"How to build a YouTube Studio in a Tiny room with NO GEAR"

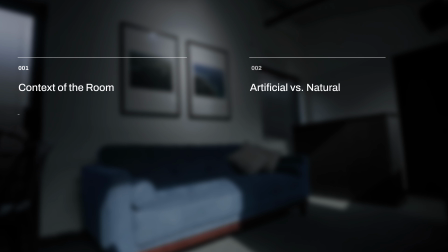Today we're going to show you how to transform a tiny room into a cinematic shot like this.
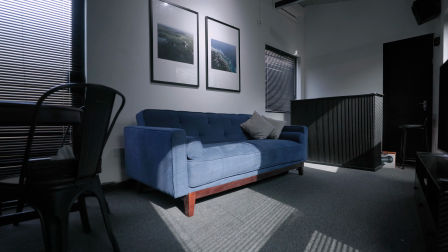Now you'll be surprised, we started with this. And we're not going to use any lighting, we'll just use natural light, one camera, and one boring room. Hey, what's up? Welcome back to the channel. Today we're going to help you transform an extra space you might have in your house, maybe it's your bedroom, into a YouTube studio. And we're not going to use any fancy equipment. We're going to move all of our equipment out of the room. We actually already have moved all our equipment out of the room. We're just going to use what the room naturally gives us and get a cinematic shot. Let me give you a little bit of context on this room. This is a spare room we have in our studio. It's less than ideal. There's about 10 feet across.
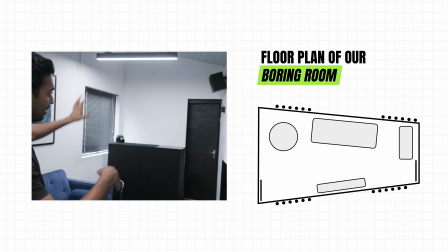The walls are diagonal, so at the back there's maybe 8 feet.
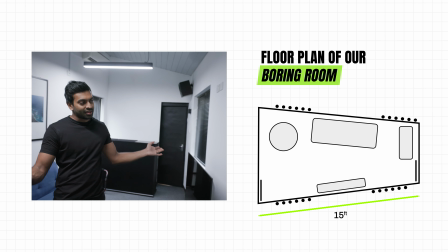There's maybe about 15 feet of depth, which is nice, but it's certainly less than ideal.
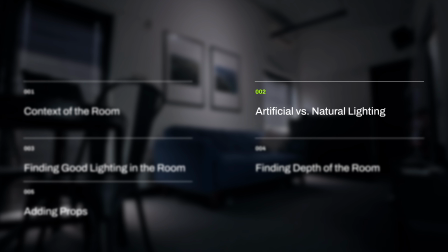Okay, let's get to work. So there's two principles that we need to follow when we try to figure out where to place our camera. Now, the first thing you need to contend with when you're shooting in a room like this is the really bad overhead lights.
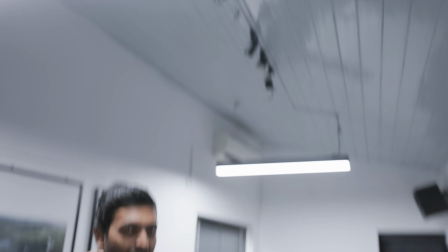Now, these lights give harsh and weird shadows. So the recommendation is always turn off your artificial lighting and look for big light sources of natural light. Hey, before we go any further, help this video reach other creators by hitting the like and subscribe button.
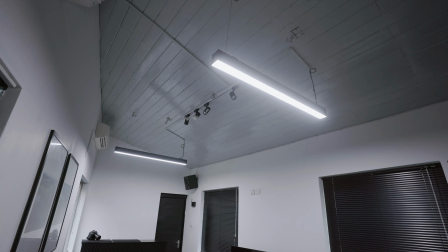So let's do that. Let's turn off all our lights and open up our windows. Now this is much better.
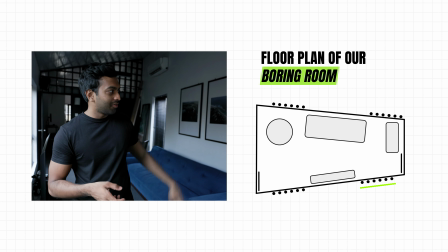We've got our natural light coming in and filling my face. We also have a window on the far side that's slightly opened or partially open.
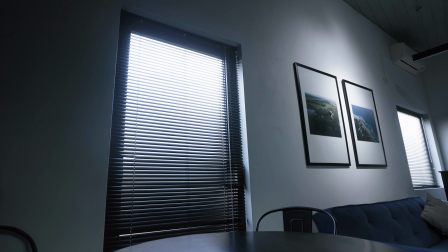That's just raising up the shadow side of my face a little bit. In the background, we've again partially opened the windows just to raise the level of the overall room.
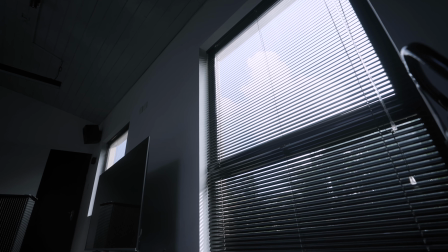And I'm really liking how this looks. Now we have 4 windows, which essentially gives us 4 possible places to place our camera.
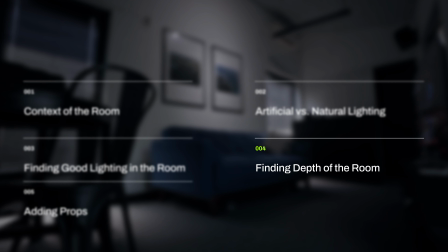But which one do we pick? And that's where the second principle comes in. Find depth in your room.
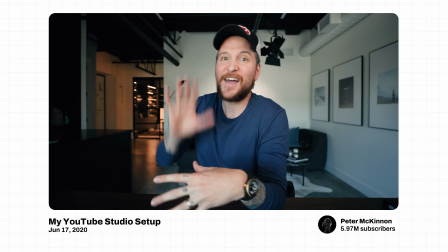Now to this date, Peter McKinnon has the gold standard for a really good talking head. And he always says whenever you walk into a room, you need to try and figure out how to maximize the depth of that room.
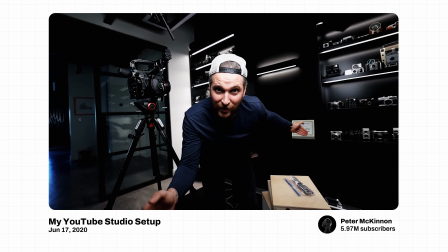The way so that I could have used the depth of the room, not use the shortest length of the room, but the longest length of the room and key the lights that way.
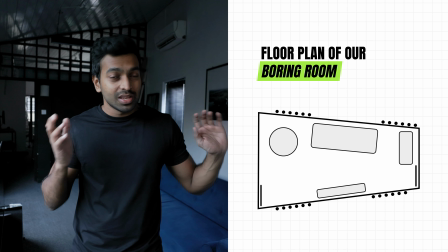Now in this room, it's pretty obvious. Since the walls are so close, we can't place the camera on either of these walls.
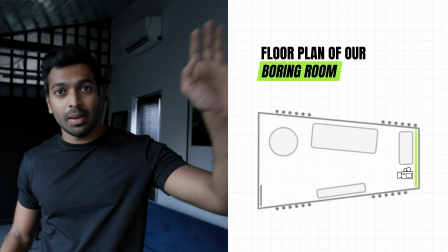But because we do have some depth, we can place the camera either on this wall or the far side wall.
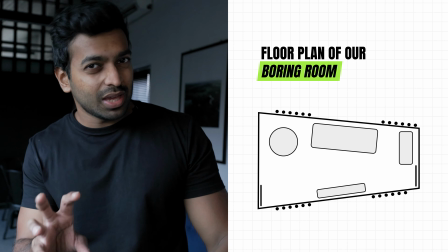But he also says that you should try and place your camera in the corners of rooms.
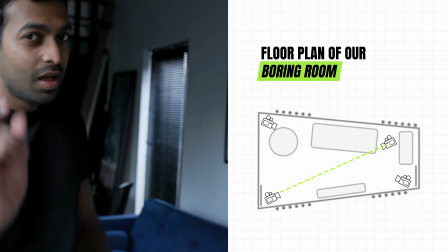That's because the diagonal distance is always bigger than the horizontal distance.
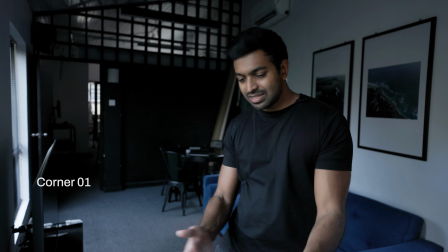Now we can start with this one because we're already here. Now this is the spot that I always thought we would shoot our talking head.
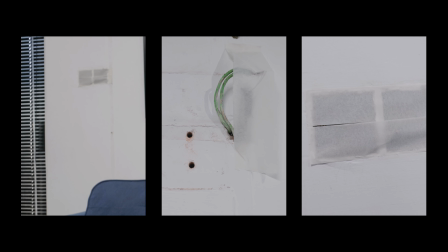The biggest problem being on that far wall, there used to be switches and cables that were running all over the place.
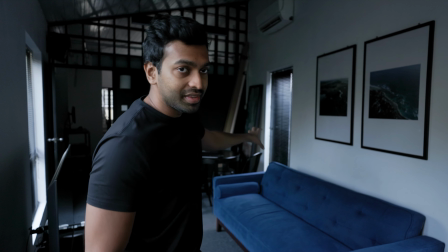And that didn't make for a good frame. Now we've ever since removed that cabling just to make this corner also a viable location.
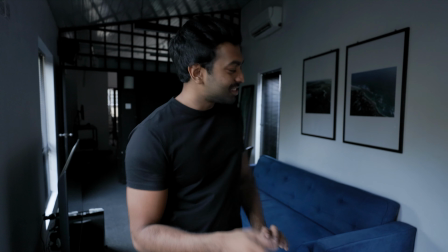And you'll see us using it in the future. But for right now, let's assume those cables are on the wall and we can't use it.
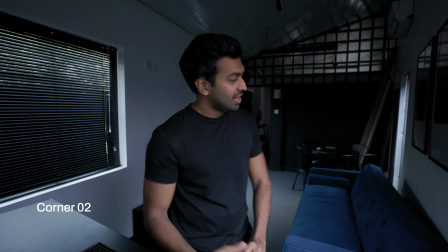Let's jump over to our second spot. In this corner, let's first talk about what works. I really like the contrast that's created between the black wall and the white wall.
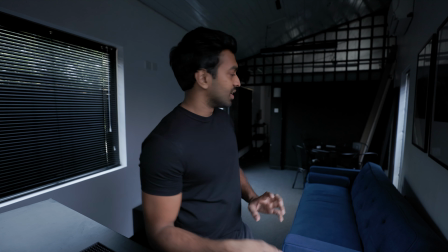That's always visually interesting. You also have an open door.
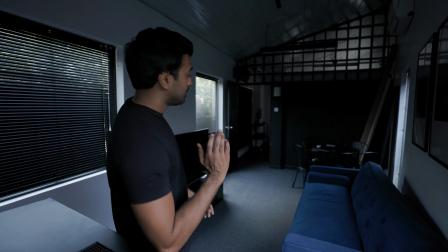I don't know if you can see it on camera, but that open door helps you expand the room and create more depth in the room.
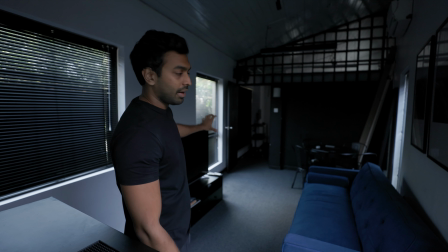You can always turn a light on in that room and create an interesting background. The main reason it doesn't work is because of the TV.
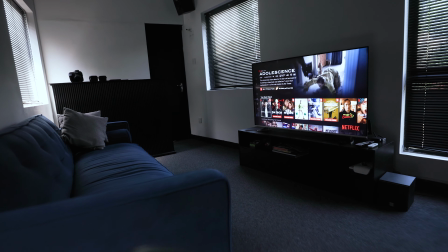You can always put a video loop on the TV, but that's one more thing you have to think about every time you shoot.
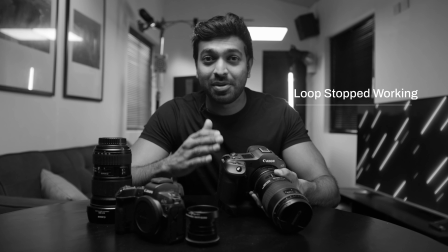And that loop can stop working, the TV can time out. It's a lot of variables that you don't want to have to deal with.
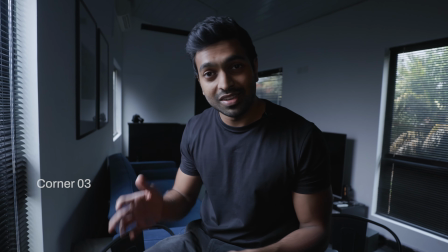So with that said, this corner isn't great. Now for all the reasons our second frame didn't work, this frame also doesn't work.
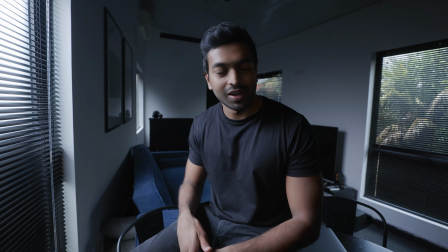You still see the TV in the background and you see the back of the couch, which is not great. You also have a big blank wall to deal with, not ideal.
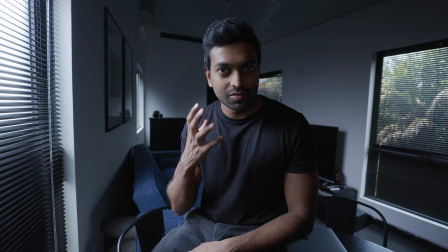And you have large open windows. Now windows are great for lighting the face of your subject, but whenever your windows are in the background, that is a problem.
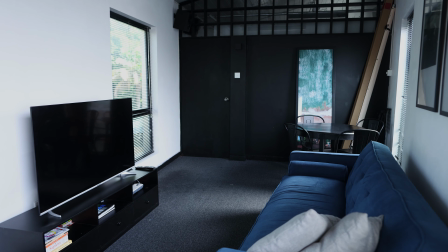Because these talking heads take a lot of time, you don't want the background changing on you.
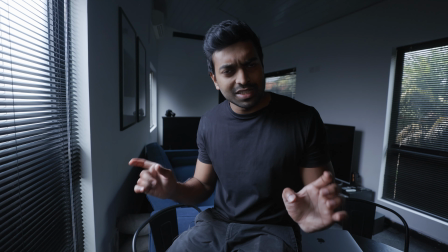You want the audience to feel like it's a familiar place, and as an editor, you want to have the flexibility to move clips around without your audience noticing that it's later in the day.
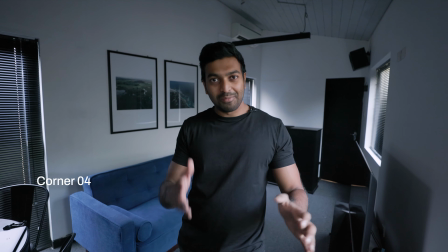So if you've seen our other videos, then you've seen this coming. This is the best spot in the room.
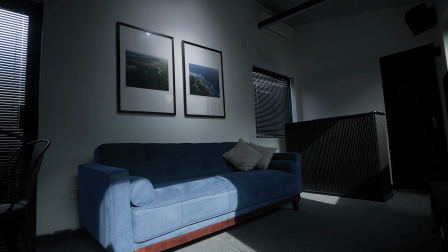Background's interesting with lots of frames and the bar counter. There's lots of depth which meets our criteria and good light on my face.
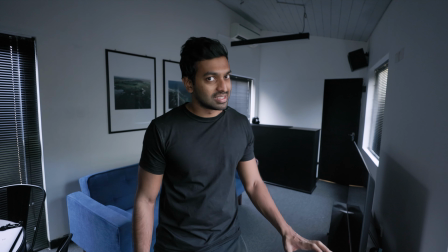The TV is also partially obscured, which is a great thing. We'd never have to worry about putting anything on it.
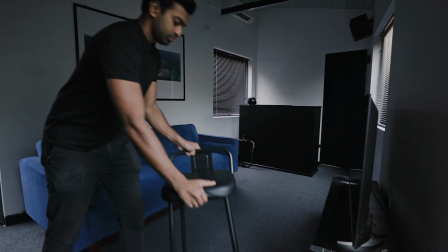Our next goal would be to place a table and chairs and see what that frame looks like when it's locked down on a tripod.
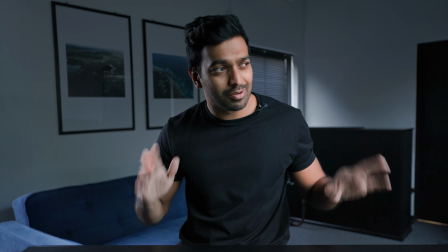Okay, and this is our final frame. Now I'm pretty happy with how this looks. We've got good light coming in, we've got good depth.
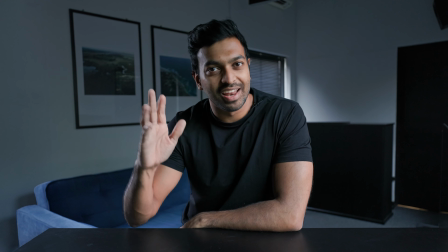The only thing I don't like is that this side of my face is a little bit darker than I'd like, but this is the light we're getting, so I'll need to contend with that.
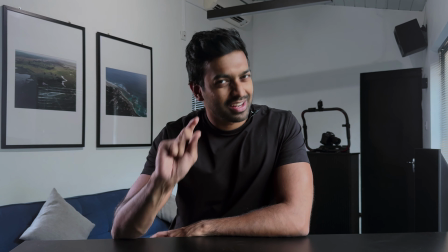And this is what it looks like on a phone. Now the lens is a little bit different, so ideally we'd want to push back a little further.
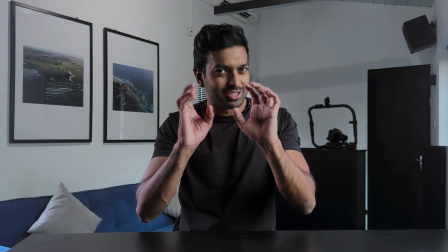We can't do that right now because the camera starts coming into shot, but you can see that just with your phone and an open window, you can get a pretty good looking shot.
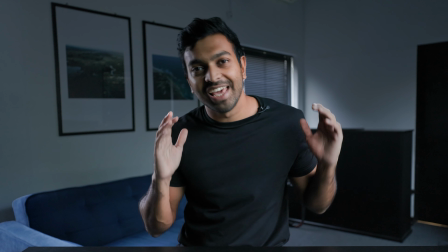The next step would be to set dress the space. Now you can really elevate a frame by just cleaning up a little bit and adding a few props.
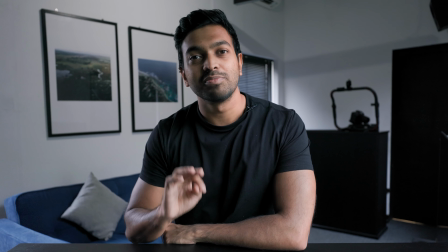So let's do that right now. So we've just made a few small changes.
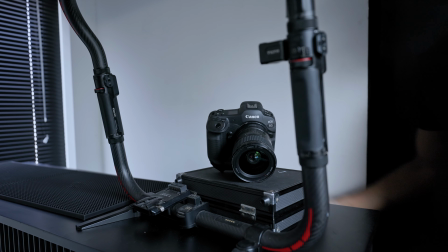We've cleaned up the space, we've added a pillow onto the couch, we've added a gimbal and a camera as a prop, and we've turned on the top spotlight just to light up that wall a little bit.
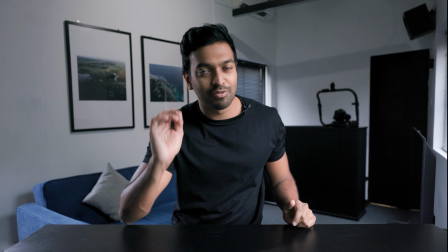Now we had to record this episode a few times. We had a few settings wrong, and then we had a few technical issues. It took almost half a day to make. So if you like this kind of content, hit that subscribe button. So it tells us that we're doing something right. And that's the end of this video. Now in the next video, we're going to elevate this set even further by bringing in video lights. And we'll show you exactly what lights you need. But before we go there, you need to tell us if everything in this video was clear. Did you try this out? How did it go? What did we miss?